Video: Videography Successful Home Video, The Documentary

Either that, or there are miles and miles or hours and hours of tape or film on that old cutting room floor. So for that reason, I've decided that I'm going to edit what I do here today.
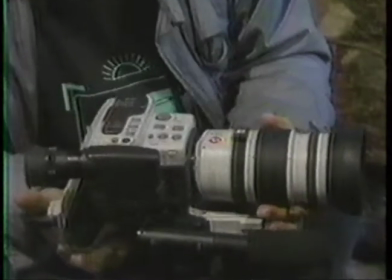(4:21)
And I've also outfitted the camera with the big lens, the one that zooms way into an extreme telephoto.
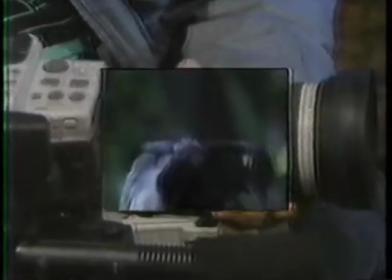(4:27)
That way I might be able to spy on some of the animals without making them aware of my presence. So on with the great, deep, dark, and I might add, expensive jungle shoot. Well, actually, this is the Metro Toronto Zoo, and there's beautiful, adequate light everywhere for photography. And as far as being expensive, the admission costs less than the price of the blank tape in the camera.
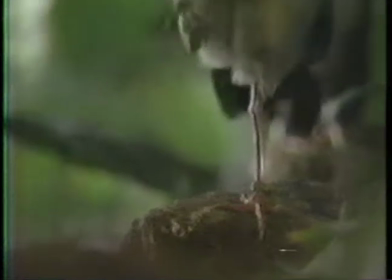(4:51)
You could make a specific nature documentary on a section of wildlife that interests you.
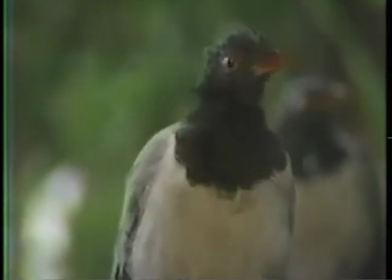(4:56)
Careful research before shooting can add to a more informative video.
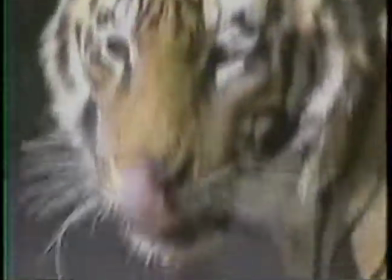(5:01)
you can add maps, graphics, and other visuals depicting the geographic location.
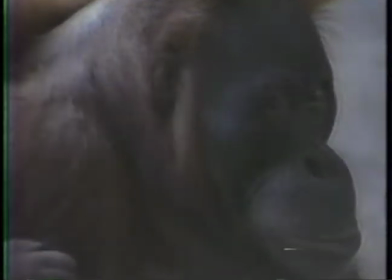(5:06)
If you want, you can edit later and add narration, music, and wild sound. Find out when the animals are most active to photograph.
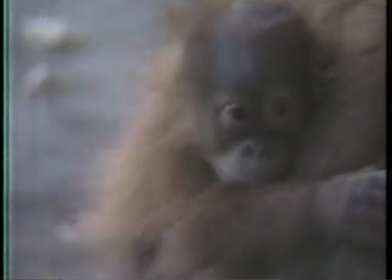(5:14)
It's generally in the early morning or at feeding time.
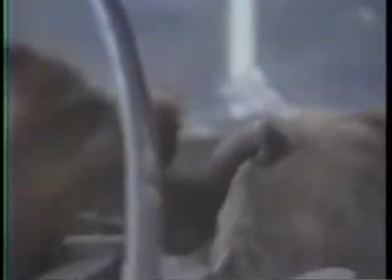Normally, when I'm free to shoot wherever I want, I wouldn't use a tripod, but in this case, I've got a barrier between me and the animals, and I'm going to have to use that telephoto lens, and there's really no way to effectively hand-hold a tight shot. So it's good to have as sturdy and as smooth a tripod as you can find.
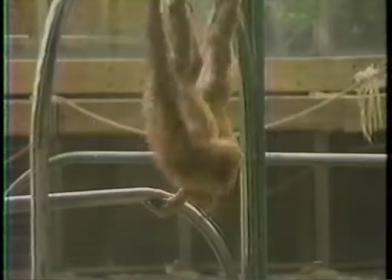Normally, this is about the most boring thing you could possibly do. I'm shooting a sign with over 100 words in it that barely fits on the screen and is barely readable.
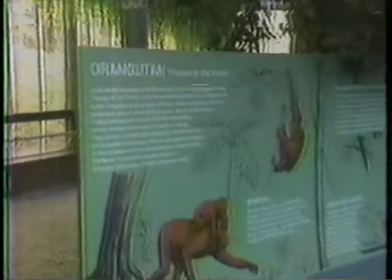(5:59)
I don't intend to use it in my video. I'm just a good documentarian, and I may want to read this information later.
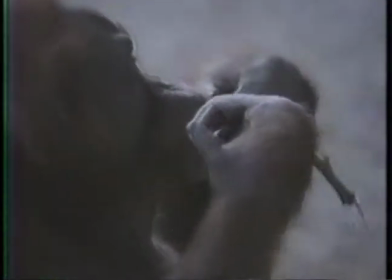(6:05)
When photographing animals, it's a good idea to try to make them appear in a natural setting.
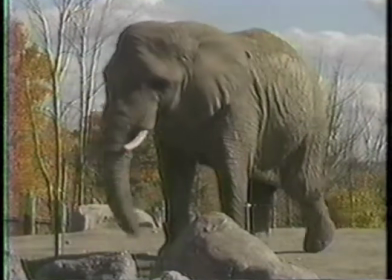(6:10)
Also, get lots of different kinds of close-ups that identify them, like the trunk,
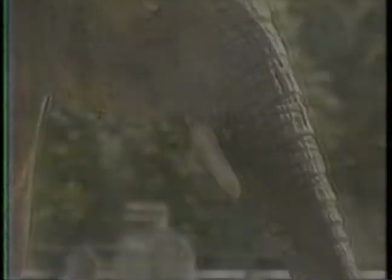(6:17)
or trunk and mouth, their eyes, gigantic ears.
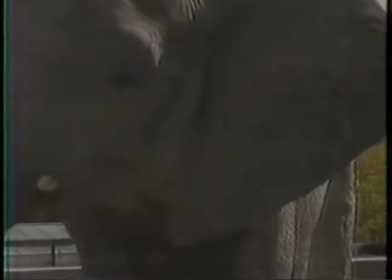(6:23)
Ears, that reminds me, we're not just shooting pictures, but recording sounds as well.
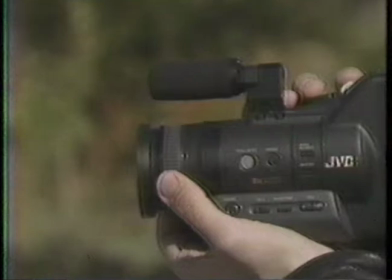(6:28)
Good sounds make the picture more interesting.
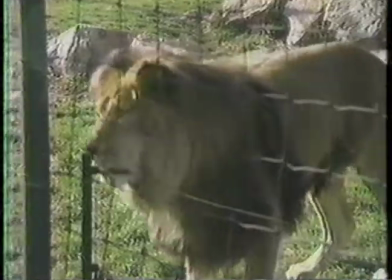(6:33)
Sometimes we ignore the picture and just record the sound to add later in the editing stage.
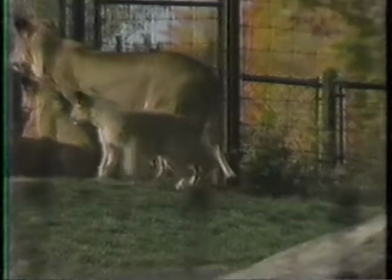(6:38)
It's called wild sound. Nothing to do with wild animals. There's a further bonus to being way zoomed in on a long lens. At those settings, the lenses have much more critical focus. And in a case like this where I'm shooting through a wire fence, I can use that critical focus to just make those wires disappear.
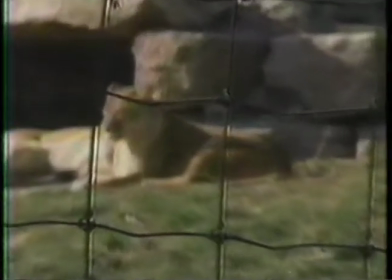(6:58)
As I zoom and keep focus on the lion, the cage disappears.
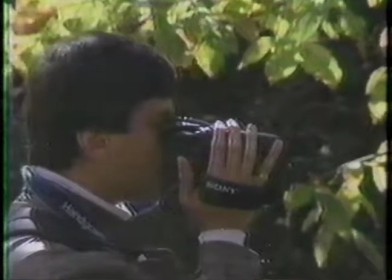(7:06)
Going to the zoo is a lot cheaper than going to Africa.
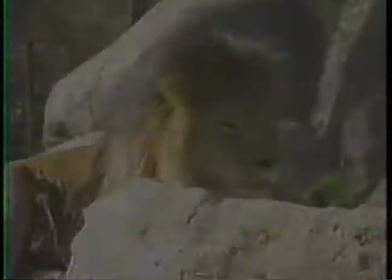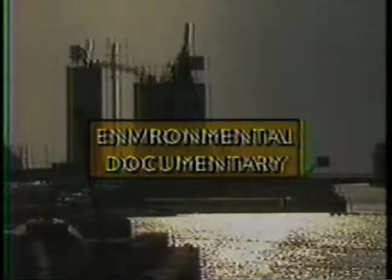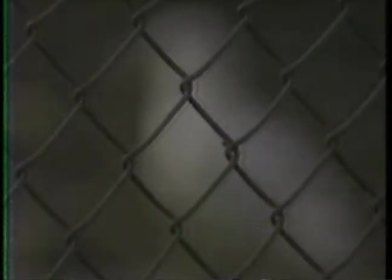(7:21)
For our demonstration documentary, we've chosen an environmental theme. The story is about a river's ecological destruction.
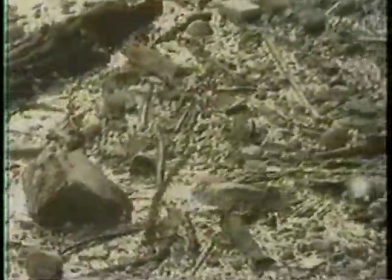(7:30)
Try to get shots that can tell the story visually. They're often more powerful than words.
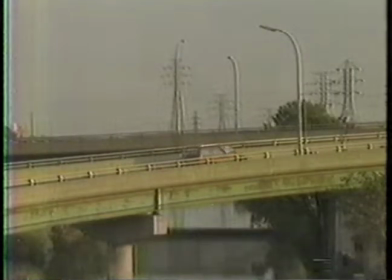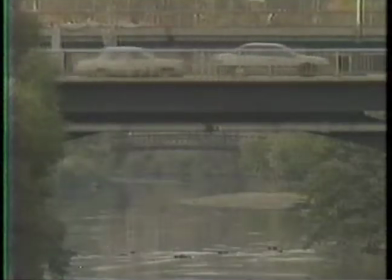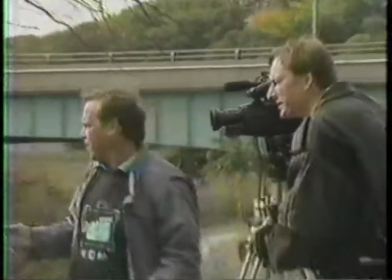(7:45)
The type of crew for a documentary can vary depending on the budget and logistics. Today, there are only 3 of us, but you could have more.
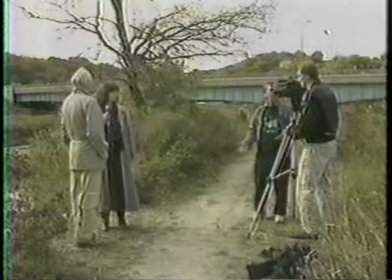(7:53)
In this scene, we're interviewing Aird Lewis, a noted environmentalist.
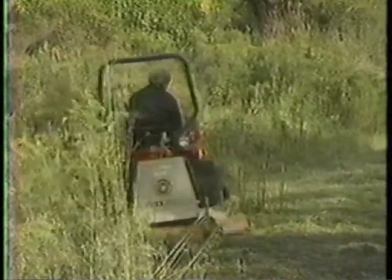(7:58)
We're just about to begin, and lo and behold, an loud lawnmower thing prevents us from recording our first shot.
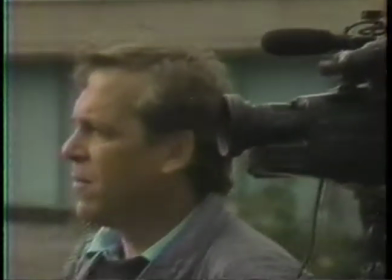(8:06)
Well, this is just one of the many problems you can encounter when shooting on location. Diplomacy goes a long way.
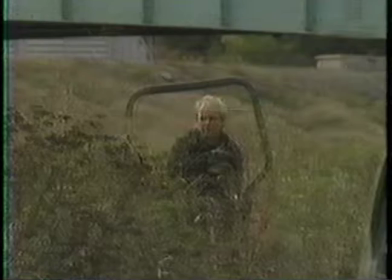(8:13)
You could simply say, we'll just take a couple of minutes. It actually always takes a little longer.